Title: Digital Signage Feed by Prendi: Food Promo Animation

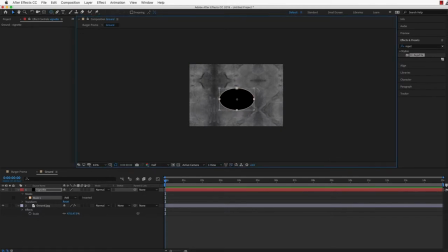[4:10]
and add a circle mask then scale it around make it subtract and crank up the feathering
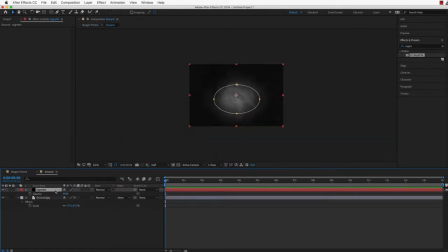[4:20]
then when we go back we can see it sort of created a fake light i'll turn it down a little so it's not complete black then i'll add another mask and have it go to complete black
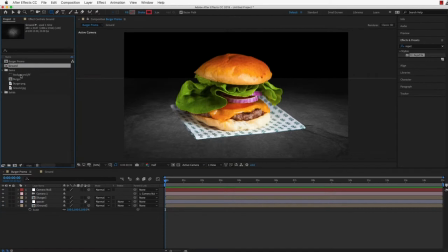[4:28]
on the very end of this image now throw the background image in scale it up and place it somewhere interesting
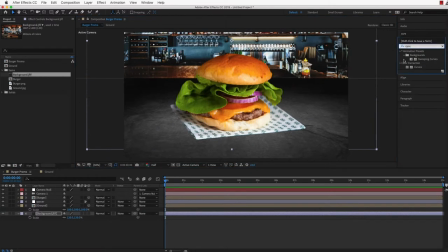[4:34]
put a curves on that one from the effects and just darken it a little bit on
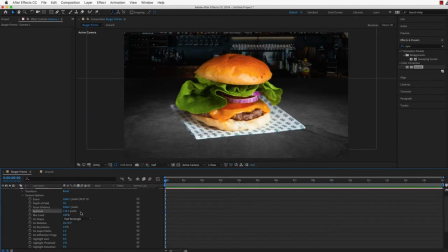[4:43]
the camera i'll actually turn on the depth of field turn the blur level and the aperture up they'll be the two that adjust the amount of blur on the camera
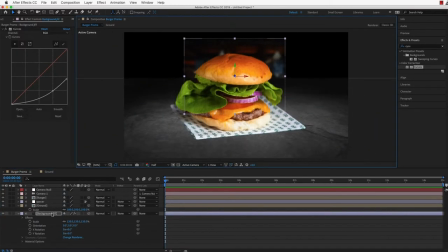[4:51]
settings now i'll make the background layer a 3d layer send it right back and scale it up i'm actually going to add more blur onto this layer now with a camera lens blur effect turn it up to around 30 that looks all right
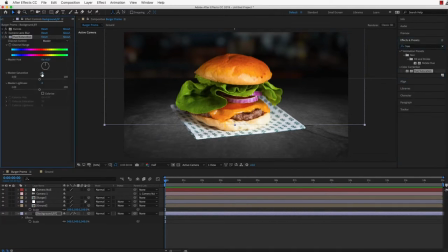[5:06]
also add a huge saturation layer and pull some of the saturation down just to take some color out just to match the scene
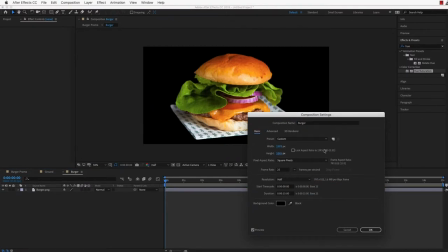[5:15]
and then the next thing is to go into the burger comp increase the size of the comp a bit then change the background settings to something light so
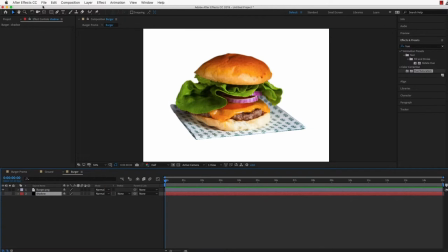[5:23]
i can see what i'm doing then i'll create a black solid the comp size and call it shadow and just start drawing where the shadow will be don't go right on the edge evenly as the paper turns up from the ground in places now press m twice and just turn up the feathering a bit i'll unlock the dimensions
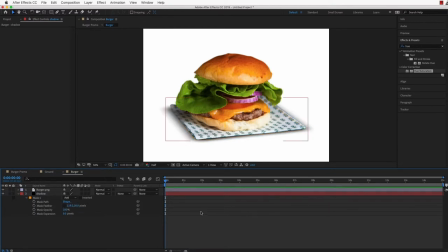[5:43]
and turn up the x amount more than the y to mimic the angle then
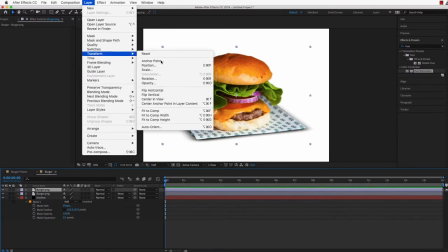[5:49]
i'll duplicate the burger hit layer transform flip vertical.
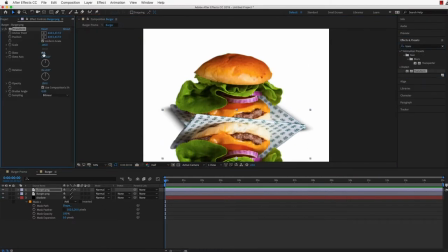[5:54]
Then I'll add the transform effect to it and I'll bump up the skew on the layer just to match sort of how it looks.
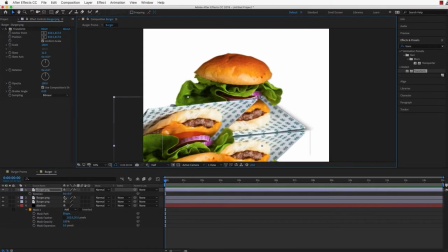[6:04]
Then I'll duplicate the layer and rotate it to get a bit of the other edge.
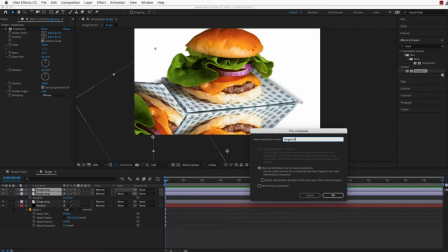[6:12]
Pre-comp those two new layers and just cut out a little bit of them
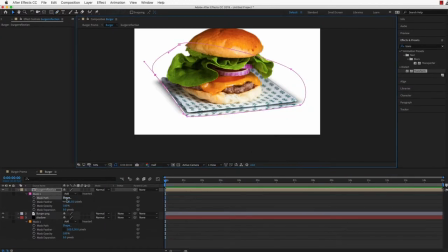[6:19]
and then do the same thing hit M twice and feather it out. Now if I just turn the opacity right down to around 15, we can see what that sort of looks like. It just adds a bit of fake reflection to the ground. I'll put it up a bit so you can see the reflection on the ground a bit more.
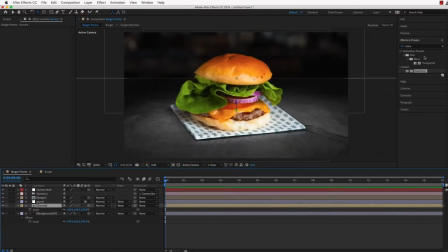[6:34]
Already we have something that can be used as you can see, just moving the camera around.
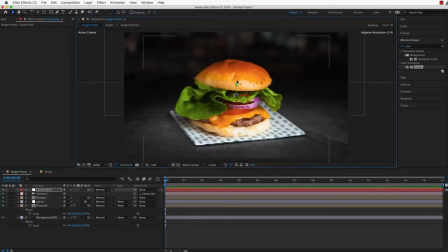[6:39]
I'll add a curves to the ground and bump the brightness down a bit, then shift the camera null up a bit and add some text.
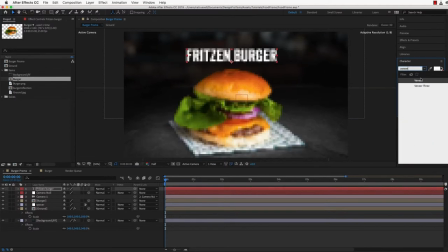[6:47]
I'll type out Fritzen Burger, as that's what this photo is of, the actual burger, and then change the font and scale it up a bit.
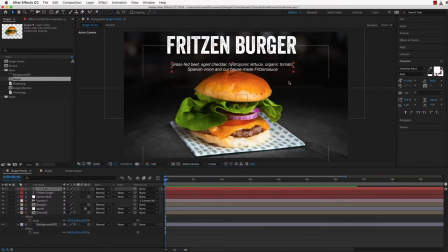[6:55]
I've got some description text I'll paste in here that I've already set up, and that stuff's just Helvetica oblique. I'll move that down to match, then I'm going to add a stroke between them, just to add another design element. So I'll just use the pen tool just to click those points out and select no fill and a white stroke.
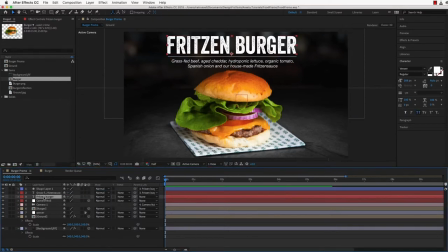[7:16]
Link the other two layers to that title, the main text. Then what I'll do is I'll create a white circle.
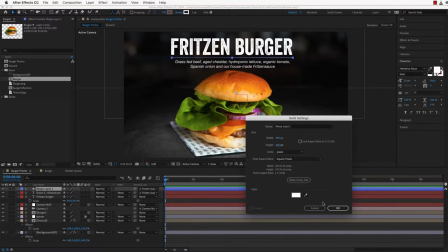[7:23]
Start with a white solid at around 400 pixels wide and high. Make that into a comp called price circle.
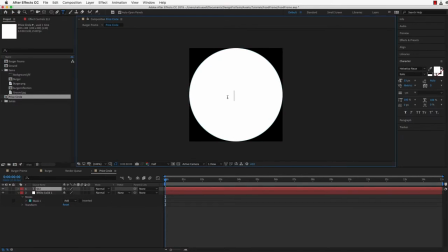[7:32]
Inside that, just double click the circle mask to make a perfect circle. Then add a text layer and type out the price with the same font as the title.
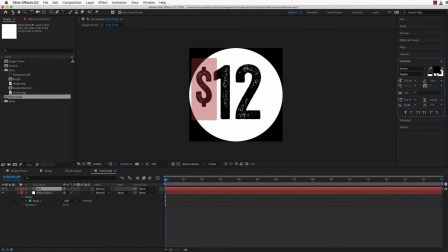[7:44]
And just in black. I'll adjust the dollar sign a bit just to make it look a bit better and center everything.
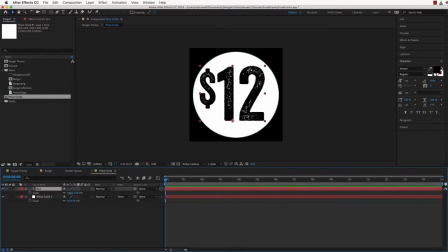[7:50]
I might even scale both those layers down just a bit what I'm going to do is I'm going to add a roughen edges to the circle and that will make it match a bit more to that font that I've selected.
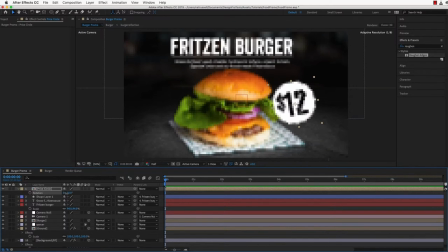[8:02]
I'll rotate this one a little bit as that's how you add circles of text then make it a 3d layer and push it a bit closer to us.